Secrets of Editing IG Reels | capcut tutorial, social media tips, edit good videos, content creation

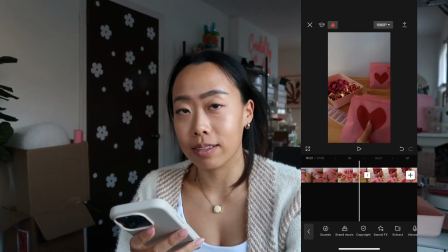Okay, that when things move too fast, it's also not good because it's like makes viewers uneasy, I feel.
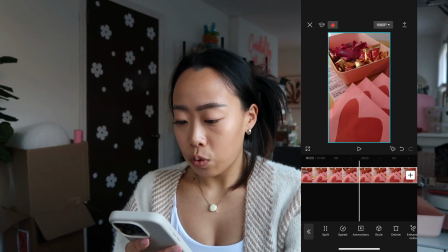So this whole part is,
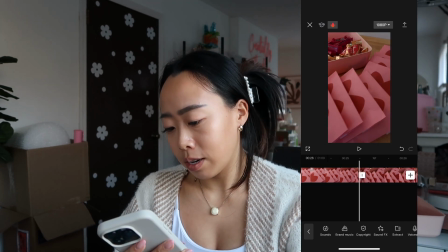I have a feeling that I will not need it, but we'll keep some of it just in case.
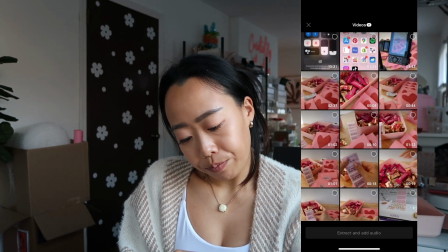Oops. Okay. Now I introduce the stickers.
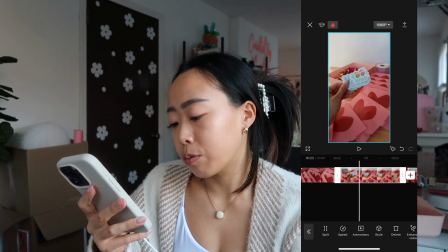I wish I thought of it earlier so I wouldn't have to do so many edits and so many clips.
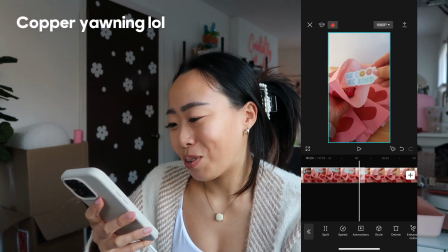There we go. That's Copper. You heard him. He just woke up from his nap.
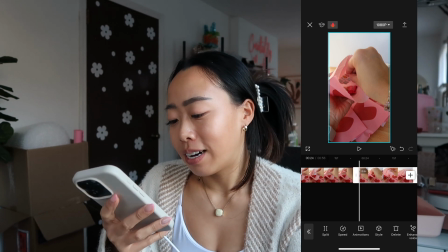Probably hears me talking like, what is this lady doing? It's 28 seconds now, and we're gonna test run and see.
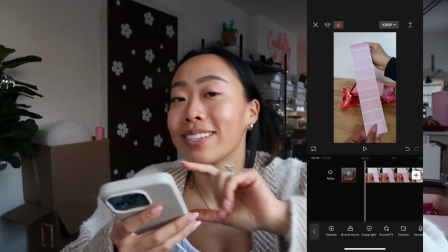We're gonna see if it makes sense, if it's too fast or too slow.
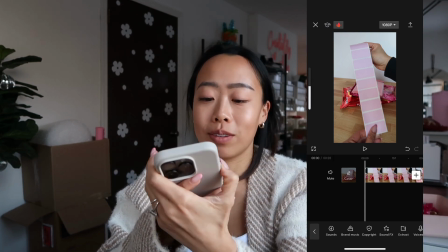Here we go.
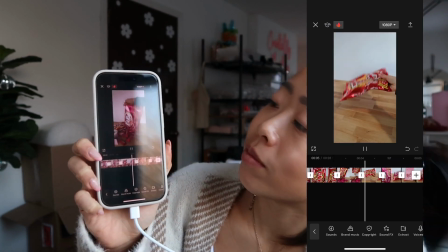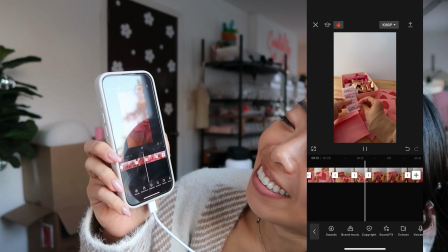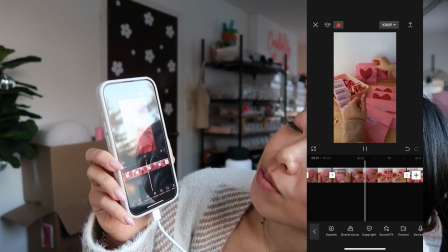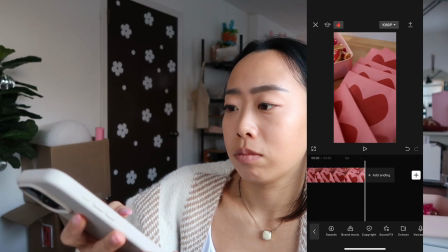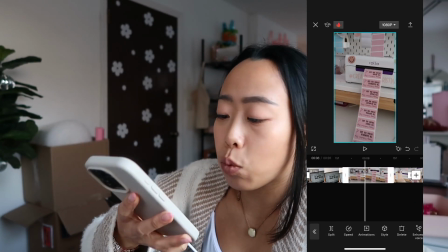So that you just heard there was way too fast.
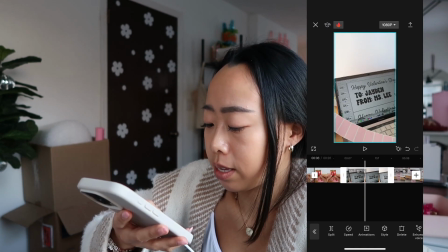That's the printer making the sounds, but no one wants to hear that. Like, that's just, to me, gives me a lot of anxiety.
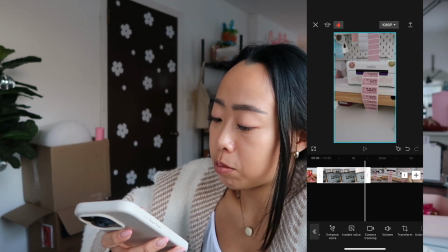So we're gonna just mute that.
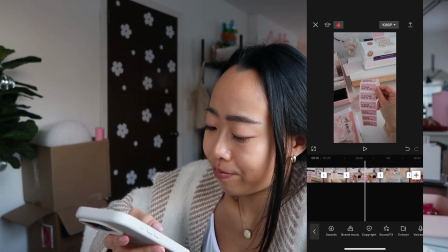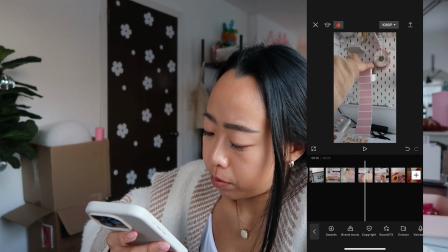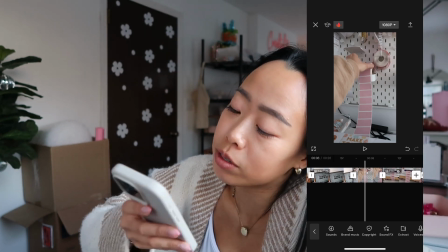I changed the order where I'm putting the labels on before it starts printing.
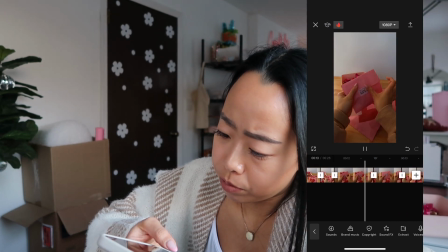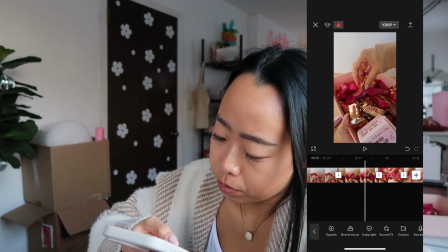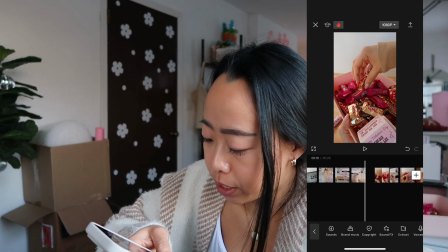Put this little candy ASMR grab thing like right after printing to show that, okay, we're ready to start packing the candy grams.
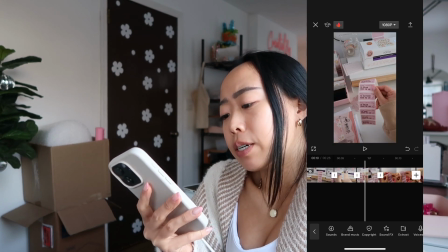Oh wait, I missed it. Let's check it. Does it work? Print. La, la, la, candy.
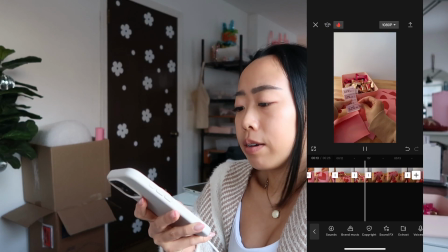Okay.
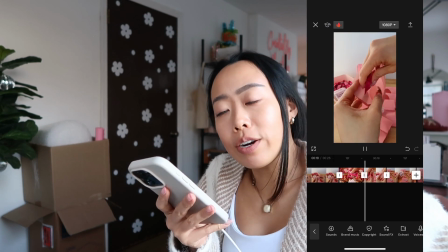No fun. Oh, sorry. You should be over here.
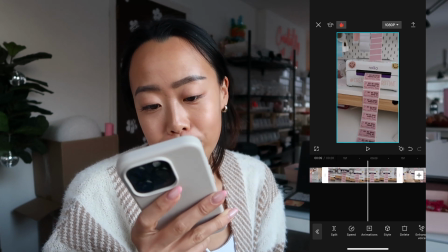I have here the part where I'm printing out the labels, but here's something cool.
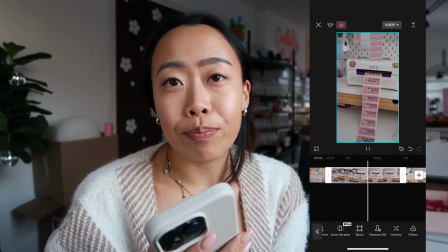You can stabilize a little bit because when you speed it up, things get a little shaky. You can see it's a little
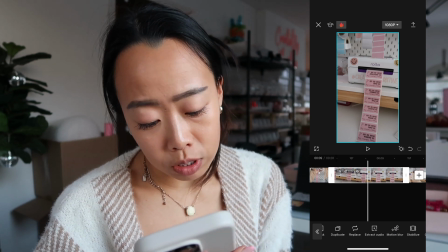shaky. So I'm going to go to down by the toolbar. There's something called stabilize.
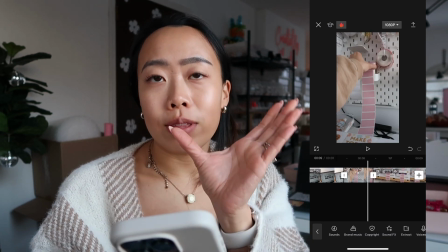And I'm going to turn it all the way up to most stable. And now the editor helped me to like make it a little more stable.
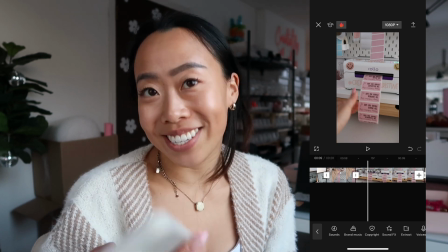There we go. See, it looks, did you see the difference?
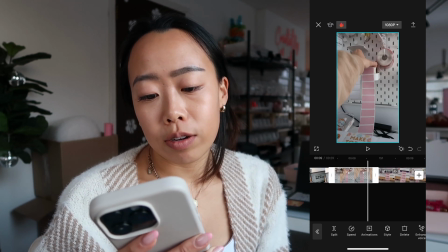Yeah, love it. Okay, so that's good. Add a little more because this is the important part of the video.
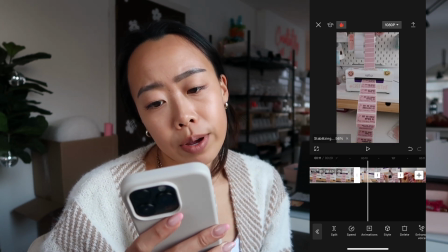I would let it go all the way to finish printing.
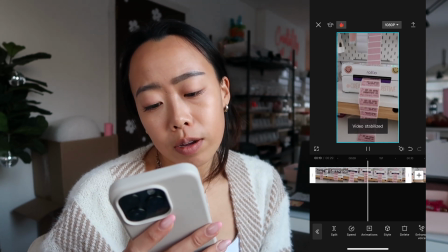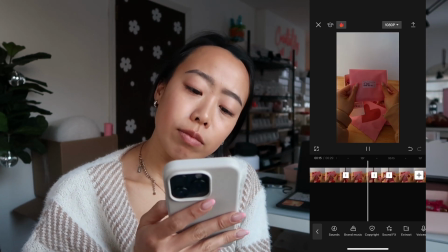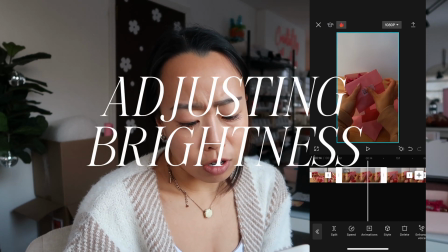I guess I just don't love the dark part, but that you can also edit if you want.
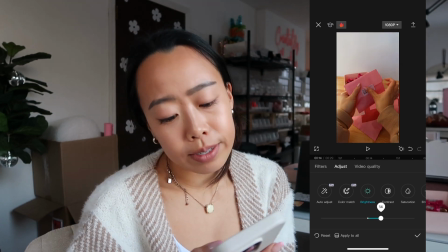What do I do again? Oh, adjust brightness. Turn it up a little bit.
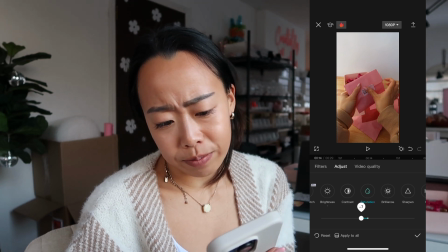It's just a little bit saturated now. Turn the saturation down, maybe.
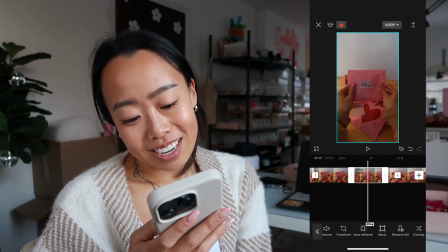Just the fun things.
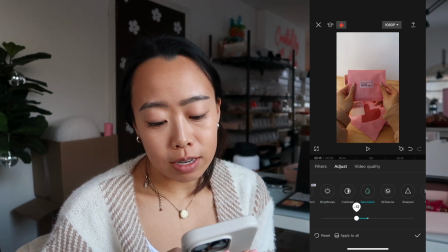Turn the brightness up, saturation down.